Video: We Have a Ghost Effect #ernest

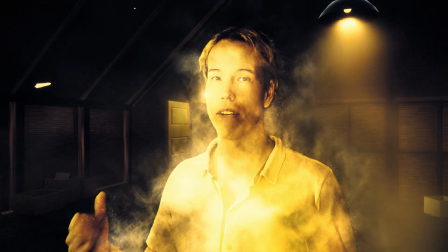[0:00] Hey, I'm a ghost who lives in the attic. I also have an animated background and I can talk to another camera.
In this video, I'll show you how to do it. Do you want to learn how to create an animated background for your videos? You can watch the Blender Attic video to see how I created the background for this one. And here we're going to learn how to set up the 3D scene to match real cameras and apply some effects to make me appear like a ghost.
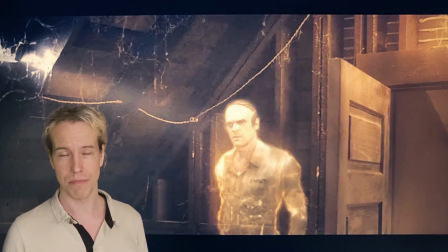[0:26]
Did you see that we have a ghost movie yet on Netflix? Ernest the Ghost was my inspiration for this tutorial.
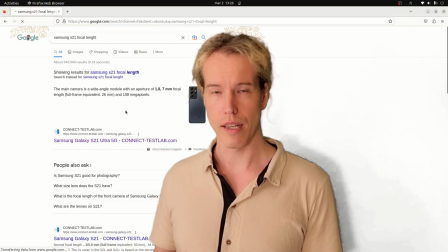[0:34]
Let's get started. First, we need to shoot the material for a video. Then look up the focal length of our camera and measure the height from the
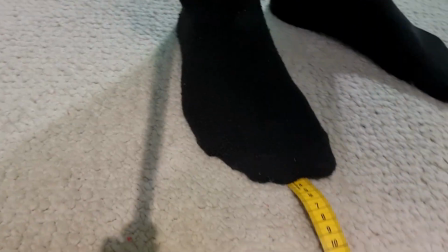[0:42]
floor and from the recorded character to create a virtual camera in Blender.
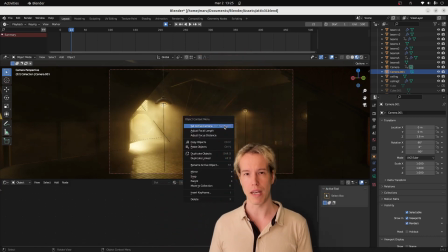[0:47]
Set the height and rotation to match the original. This looks like a nice frame.
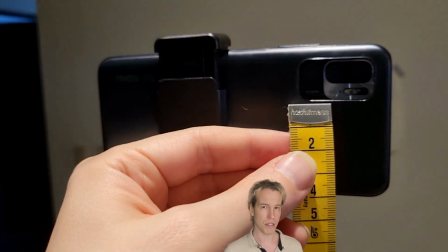[0:52]
If we have a second camera in our setup, let's also take the measurements here and create another virtual camera following the same steps.
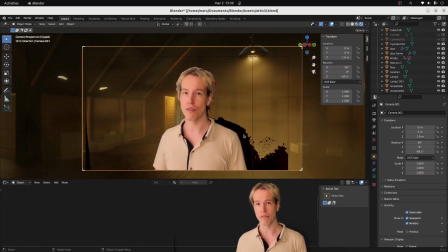[1:01]
To see if it's going to work, let's export single frame from both angles and place them in Blender. Looks okay? Now let's render the animation sequence with the first camera and then with the secondary. Once done, I'll jump over to HitFilm Express, import both image sequences,
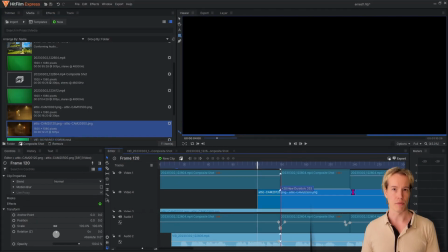[1:18]
place them under the source material, and play the clip to see how it works. We'll add some grading at the final to match the colors.
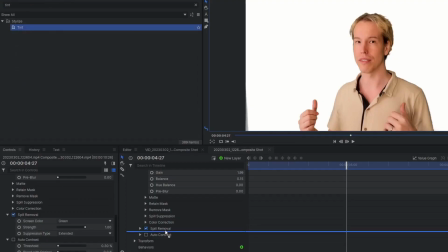[1:25]
Now we can create the ghost effect. After keying out the green screen, I add a yellow tint to get a sepia-like color.
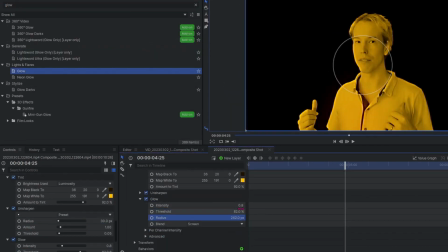[1:31]
Then I add unsharpen to bring out more details and glow to make me look more ethereal.
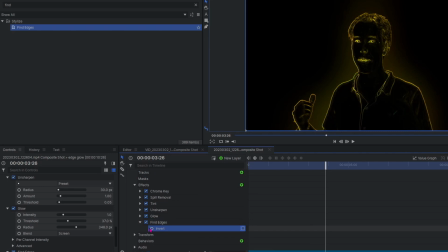[1:38]
Then duplicate the layer and find edges and diffuse to emphasize the outline.
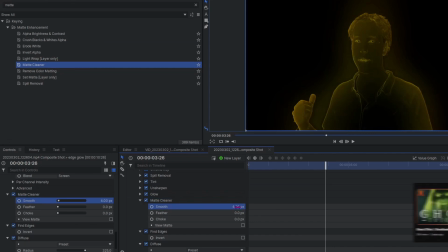[1:44]
I'm following the FX Home tutorial for this effect. You can check it out from the card.
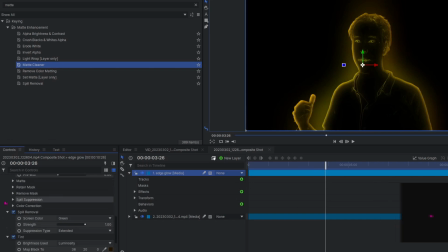[1:49]
It took me a lot of adjusting to find the settings I like, testing different blend modes,
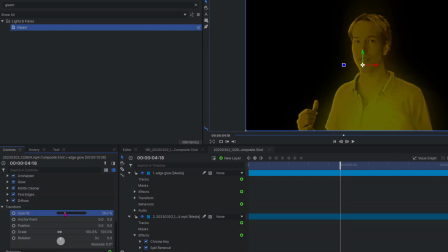[1:54]
lowering the opacity, and adjusting brightness and contrast. Then I add a gleam effect and fine-tune the details some more.
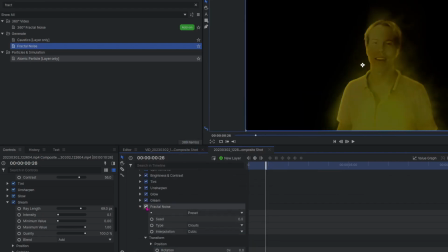[2:02]
For the smoke, I add a fractal noise right on the edge layer and keyframes for position and scale to make it look like rising smoke.
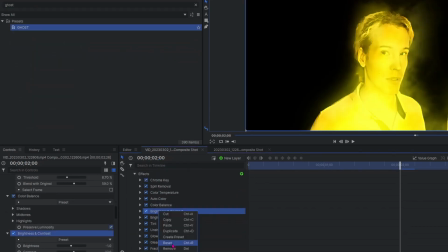[2:10]
As I have two angles shot with different cameras, I save the effect chain preset and add it on the other composite shots.
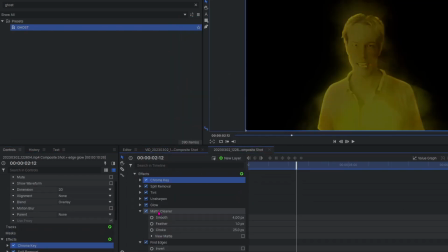[2:19]
By comparing the two, I'm trying to make them look the same. It doesn't have to look exactly the same, so I'm happy with this result.
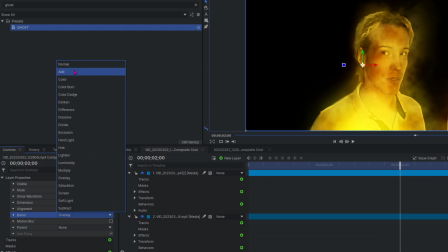[2:27]
Like in the first composite, I duplicate the layer to add the fine edges effect.
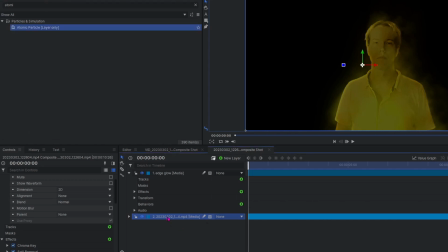[2:32]
To create some flowing dust around the character, I duplicate the layer again, remove all the effects,
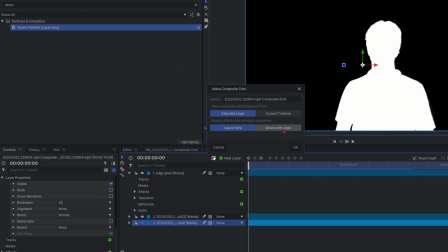[2:38]
change the chroma key view to matte, and create another composite shot where I duplicate the layers.
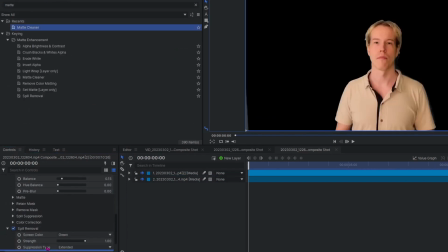[2:45]
Set the keying view mode back to result on the top layer, add matte cleaner to bring out the outline,
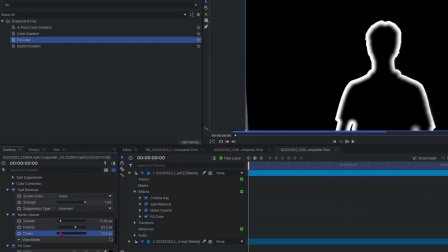[2:51]
and then add a fill color effect to turn the top layer black.
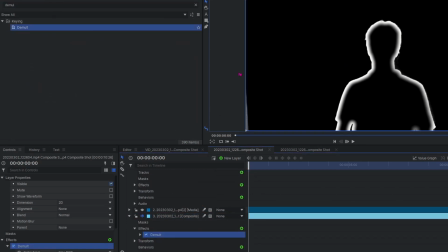[2:55]
Back in the original comp shot, I'll add demult following the tutorial, but I don't see any effect.
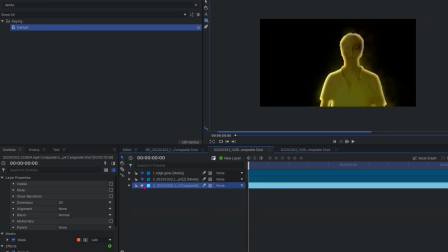[3:01]
Then I'll add a mask to cut out the corner of my green screen.
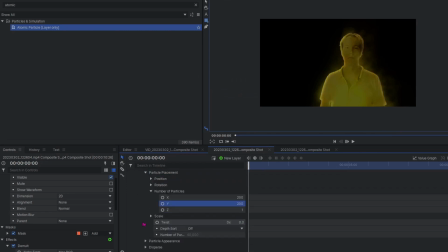[3:04]
Now let's add atomic particles to the layer and adjust the settings to look like scattered specks floating around me.
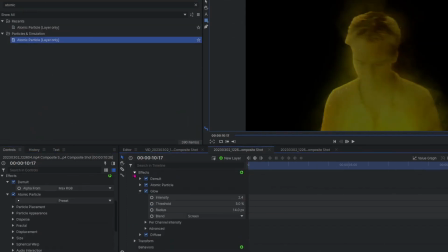[3:12]
Then some more glow and diffuse to blend them in. I want to keep it subtle.
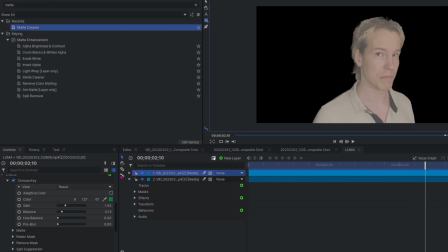[3:17]
Then let's copy the effect on the second camera angle. Create a new composite, duplicate layer, turn the key to matte, add it to result,
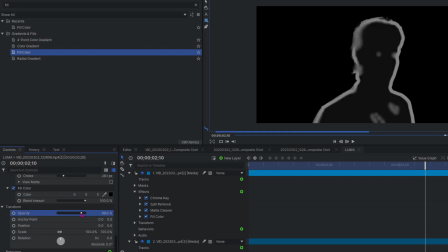[3:26]
fill color black, increase opacity, add demult for nothing.
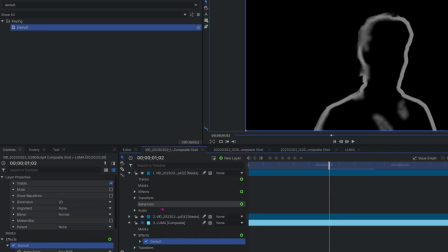[3:31]
And then I copy and paste the FX chain from the other composite and paste it in.
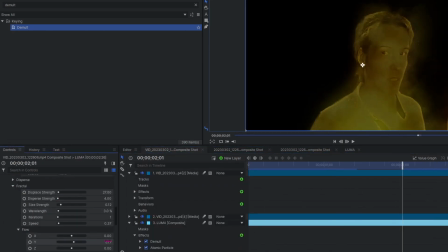[3:36]
Then it's just playing with the values. This is a good start.
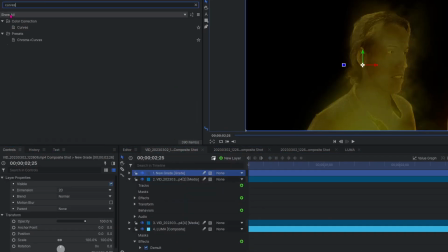[3:40]
Let's add a grade layer and curves and the same for the other composite.
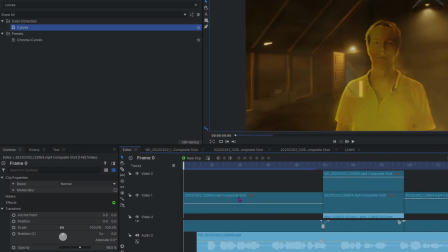[3:46]
To make the ghost jump out more from the background,
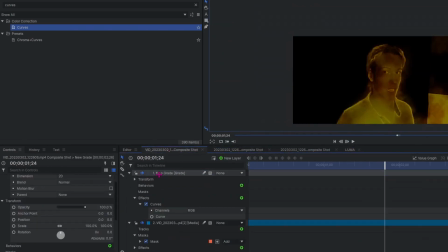[3:49]
I duplicate both layers just to notice that the green screen is making the scene too dark, so I create a mask to cut it out.
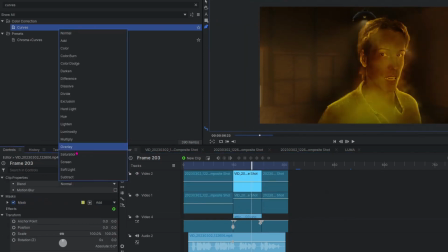[3:57]
And I need to add the mask to both layers. Next, I'm adding vibrance that sometimes gives a nice effect, and it works here to some extent as well.